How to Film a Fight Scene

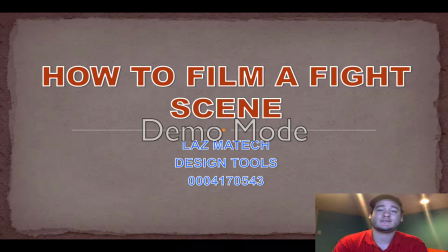0s
Hello there, my name is Laz Manish, and this is my presentation on how to film a fight scene for Full Sail University. Now, last summer I produced an indie film called Kinetic Chronicles for my sci-fi book, Kinetic Alliance.
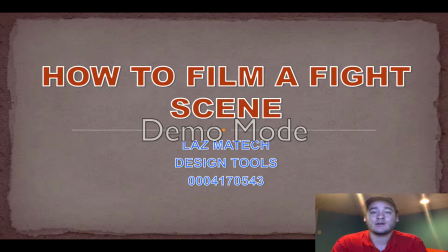14s
Um, I learned a lot of things on how to film and how to film a fight scene and everything like that.
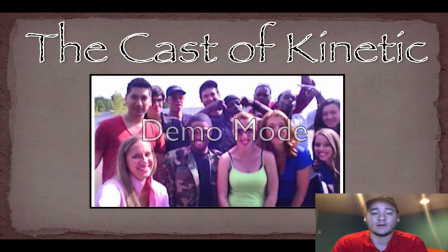20s
This is the cast that I had to work with. There's a lot of actors, some backstage people. We did it in just a few short months, so like I said, I had to learn a lot to film this. So I'm here to share some information with you.
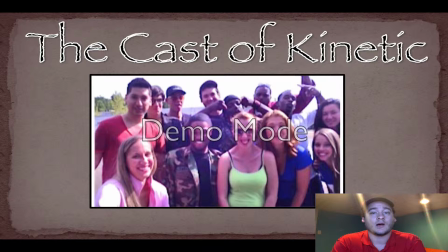35s
Now, some of the things that we're going to go over in the process is things like equipment.
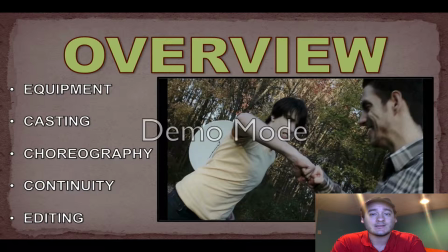42s
We're also going to go over the casting selections that you have, some fight choreography. I'm going to show you guys, how to do continuity, how to focus on continuity, and also some editing tips and tricks. Now, first up is equipment. Now, there's a lot of equipment that goes into filmmaking.
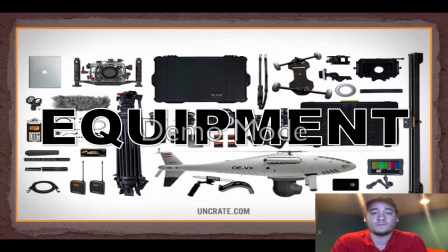62s
As you can see from this picture that I provided, um, a lot of stuff goes into just capturing the moment. Now, being an indie filmmaker, I didn't have a lot of this equipment. I pretty much just had a handheld camera and a tripod and maybe some sound equipment, but that's about it.
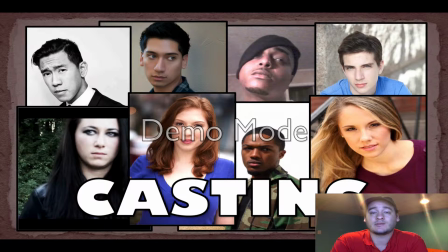78s
Um, some of the casting options that you do have, if you're looking to make a film and not just a fight scene, you might want to go with actors and teach them the fight stunts and everything like that, and hope for the best. If you're looking to just make a fight scene or a series of fight scenes, you might want to go with stunt people.
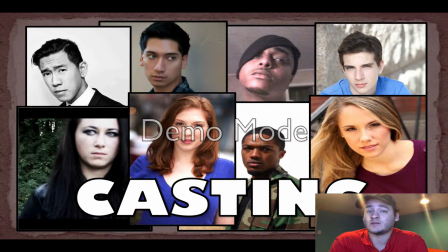96s
They know what they're doing, they have experience, and it's just easier to teach them that way.
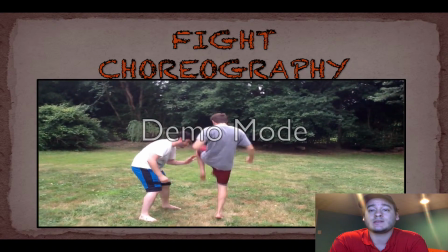101s
Fight choreography. This is myself with my cousin doing the early fight choreography for the film.
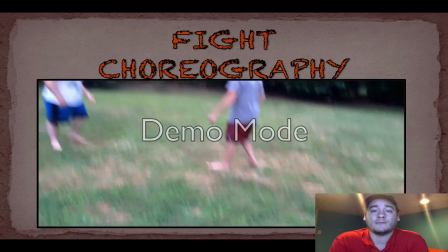107s
There's several fights in the film. Now, this is one of the more important things to do.
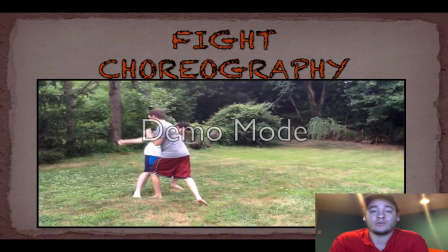112s
Uh, Without fight choreography, things could get dangerous, and you really want to make sure that you have every punch and kick down for safety reasons.
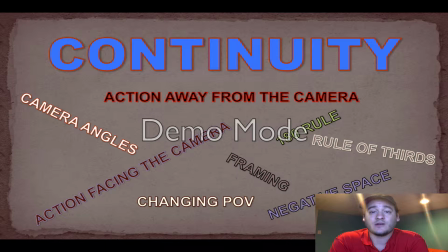121s
Now, the continuity of the film. It's very important. This is basic filmmaking stuff. But for fight scenes, you want to have the proper camera angles. You want to have the action facing the camera and going away from the camera.
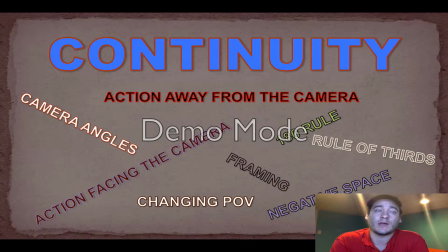134s
You want to focus on the 180 rule. You want to look at negative space and the rule of thirds and changing POVs and everything.
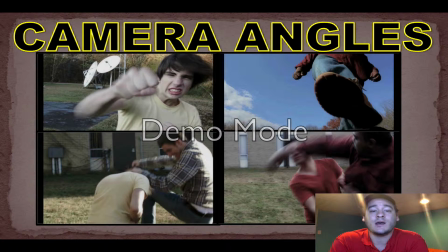141s
It's all very important. Now, camera angles. Camera angles are very important. You have to get shots that don't really make sense to include in the fight scene in post production to make it flow a little better,
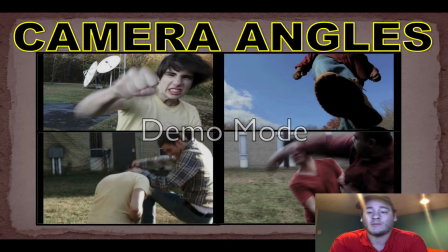153s
like punches coming towards the camera and like away from the camera, and making sure that you have the right camera angle to really sell the punch.
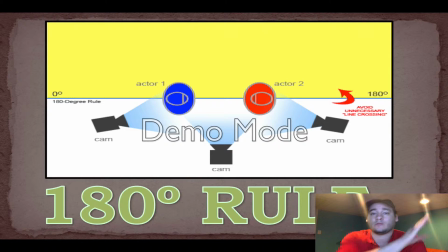162s
Now the 180 rule. The 180 rule is your field of vision is at a 180-degree angle, and you need to make sure that when you're capturing it, the camera is the eyes of the audience, and you want to make sure that you don't cross over and film the other side, because then it causes confusion and everything like that.
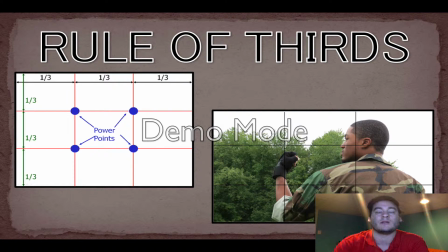180s
So make sure you stay on the right side of the 180 line. Rule of thirds. Rule of thirds is more of a photography rule, but for filmmaking, it has the same principle. If you want a dynamic shot that captures emotion and really drives a scene, you want to keep in the rule of thirds.
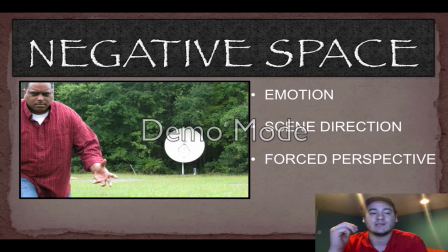198s
Now, most cameras have the grid in there, so it's a really easy rule to follow. Negative space. Negative space in the filmmaking, it really sets a scene for emotion. It directs the scene a lot better. If you have like an open space, you could see that our actor there is he's alone.
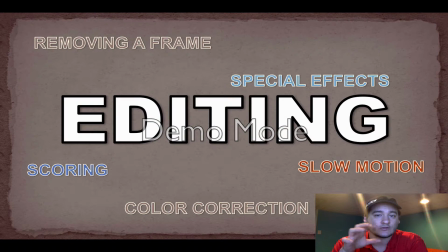218s
He's by himself, and there's a forced perspective behind it. Now, editing. Editing is probably the longest process you could ever do in filmmaking, and there's so many different things that you could do, but I'm going to try to go over some important ones.
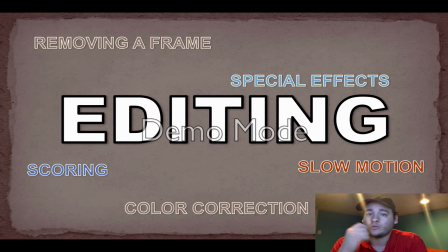232s
Um, First up is removing a frame. Now, removing a frame is the simplest, really easiest thing to do.